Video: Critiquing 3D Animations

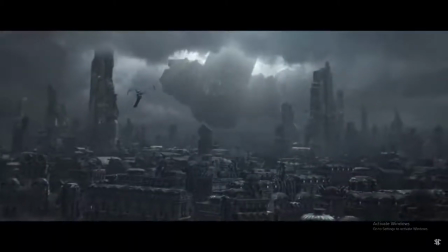(31:26) shall be mine.
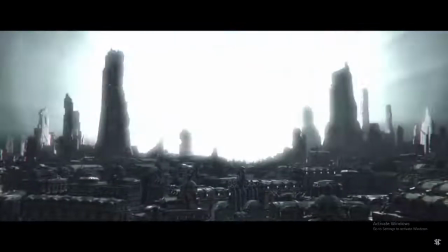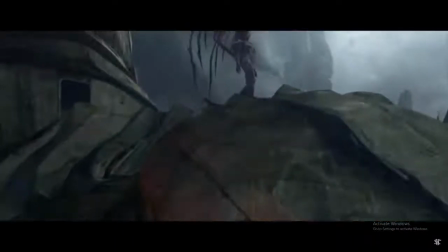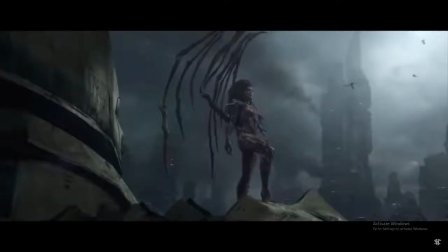(31:40) For I am the queen of blades.
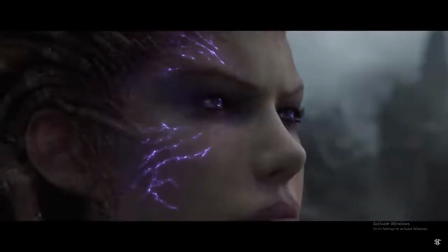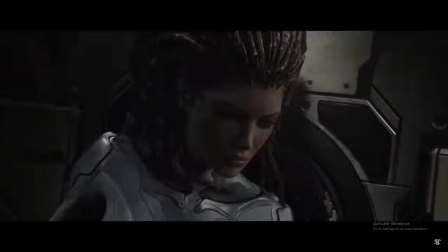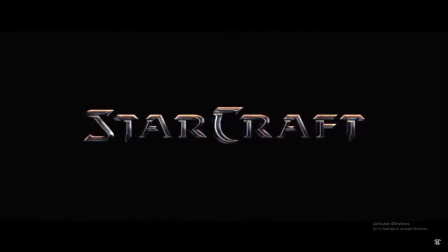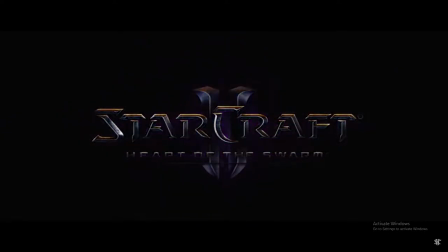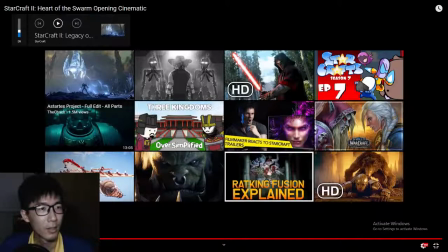(32:27)
And we're back. Did you guys notice any oddities? Probably not, because it takes training to actually spot all of this weird stuff going on with the cinematics.
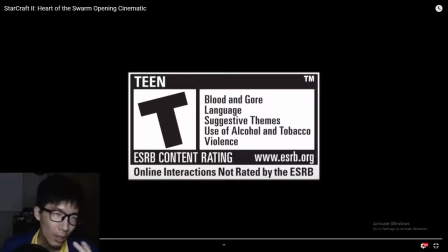(32:41)
But the thing is, the fault in Heart of the Swarm is much more forgivable. But when it comes to Legacy of the Void, you see a lot of tricks that normal people don't catch, but animators surely will catch it. So again, we're gonna go through.
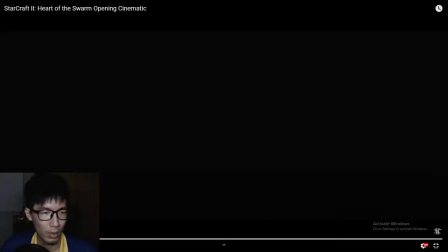(33:01)
Let's just skip this thing.
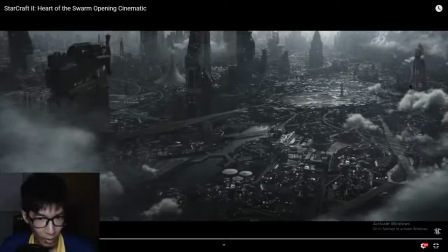(33:09)
Establishing shot, opening scene to clue the viewer into what we're looking at, and the palette of grey sets the tone of bleakness, darkness, which essentially what this game is about, Heart of the Swarm.
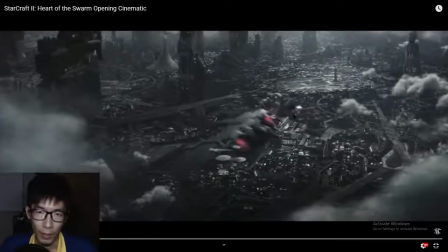(33:29)
And then you have the airplanes coming in.
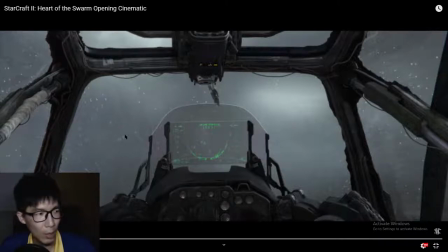(33:33)
If you're looking at the water vapor going upwards on the windscreen, it's legit. Okay, there is gravity, yes, it should go down, but when you're flying at high speeds, water actually goes up against the windscreen.
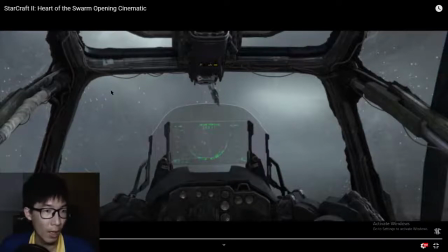(33:50)
And if you have observed before, if you're going fast enough in a car, even when it's raining, you will notice water droplets going upwards. So water don't always go down on glass, alright? So this is completely legit stuff.
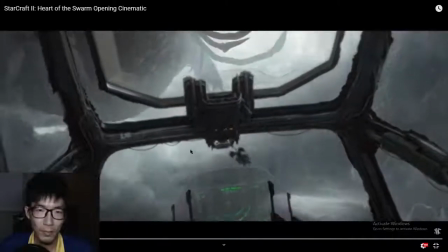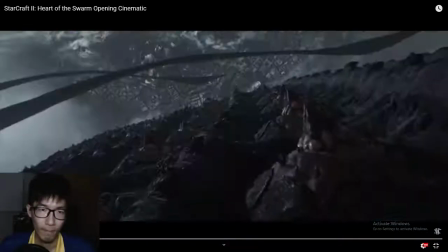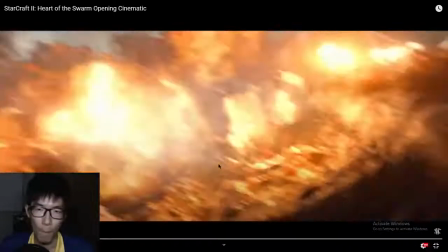(34:16)
Boom, boom, boom.
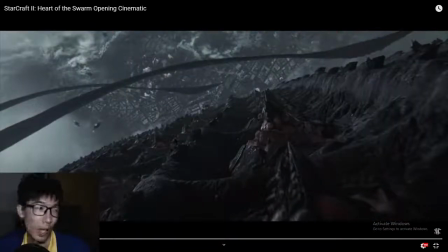(34:17)
So when we talk about palette, like everything you see now is gray, but once the bombs land,
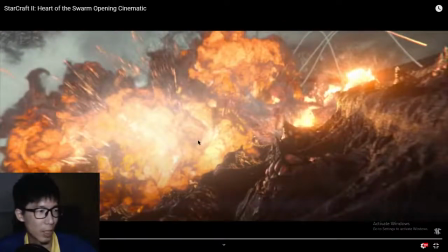(34:27)
boom, all this orange and yellow and the smoke, it gives a lot of oomph to the color, to the explosion. So that's something that you want to introduce in your cinematic as well, animations, which is contrast via colors as well.
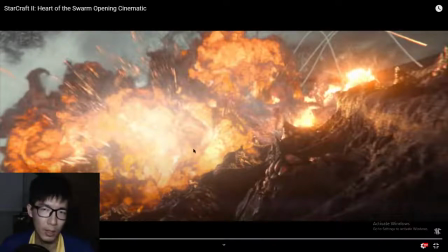(34:43)
So this, the bleakness, the darkness of the palette makes the explosion pop, and it just gives a lot more power to the explosion stuff that you see over here.
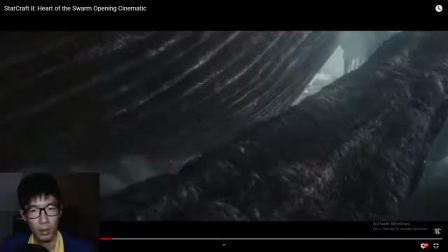(34:55) I am the swarm.
So again, this is a living organism, so you will see that
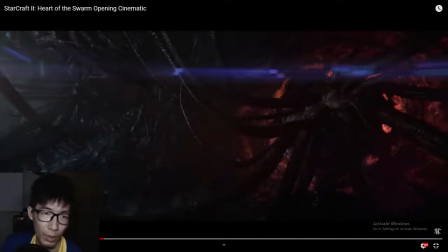(35:03)
the tendrils or whatever you call this connective stuff, they are moving all the time.
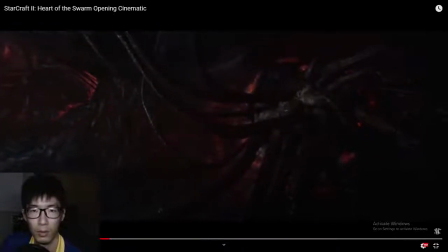(35:11) I am the swarm. Armies will be shattered. Worlds will burn.